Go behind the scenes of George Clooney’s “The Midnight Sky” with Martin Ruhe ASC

When we knew we had to copy some of the, recreate some of the snowstorm in the studio, my gaffer had introduced me to a system where we used the Roscoe rear projection. We put half of our studio background that was a wall basically like 15 meters long and eight meters high. We put up that Roscoe screen and we put a lot of sky panels behind. We made it basically white but what happens if you're in a snowstorm it's not constantly white, it changes. You know the light is sometimes the clouds are thicker or thinner and then you get modulation and we programmed that into the into our background wall and it was amazing because it looked so real and it's something if you had
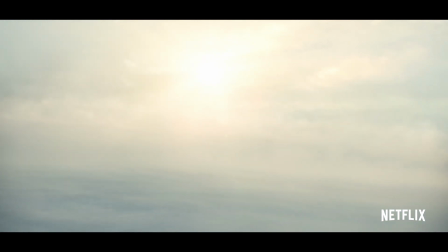[4:55]
shot against white you wouldn't have that realism and it's subtle but it's
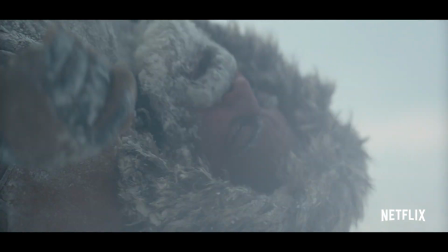[5:00]
always there and it gives you a realism which is amazing also at the
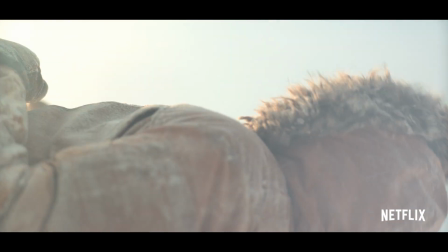[5:05]
end of that sequence you know we think almost our main character Augustine
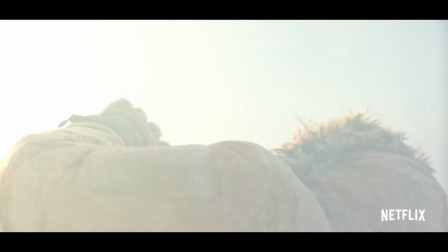[5:10]
he breaks down and we think he's dying but then the snow stops and in that transition from big heavy snowstorm into
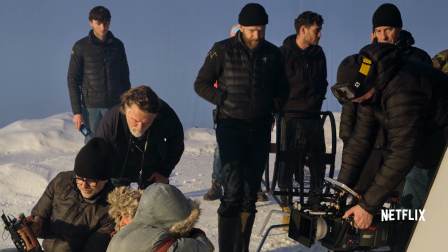[5:20]
sun breaking through, we created that in the studio and that was challenging but I think it works quite well.
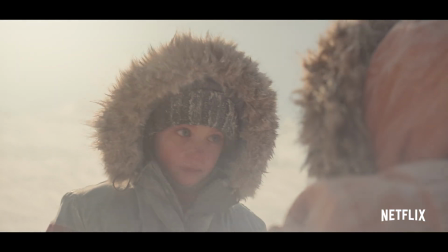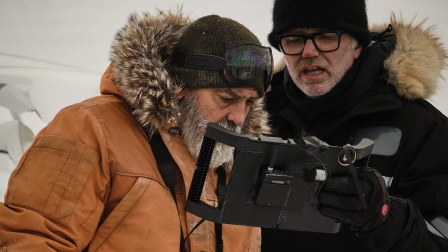[5:35]
In Iceland in the snowstorm you pack up the camera into a lot of plastic because the snow would really creep into every gap. I had a light meter which was totally frozen because I didn't see in my pocket.
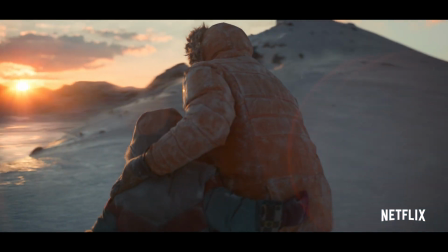[5:47]
Our Icelandic crew was genius in knowing that and then
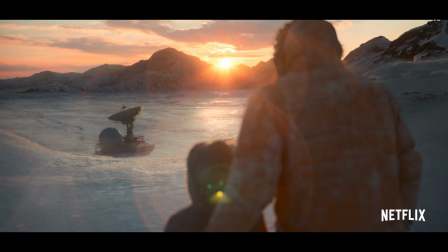[5:51]
guiding us through that but But it was always a logistical question, it was always a question of safety as well.
Your own life is just slipping away.
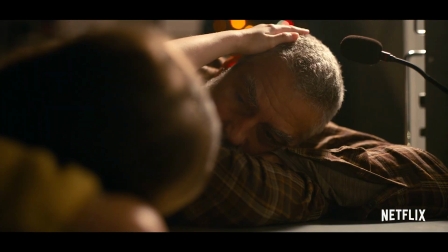[6:03] That's why I have to contact them.
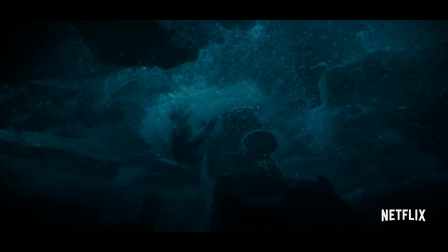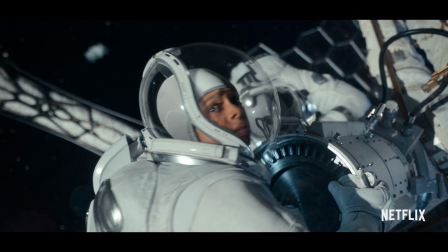[6:12] Before it's too late.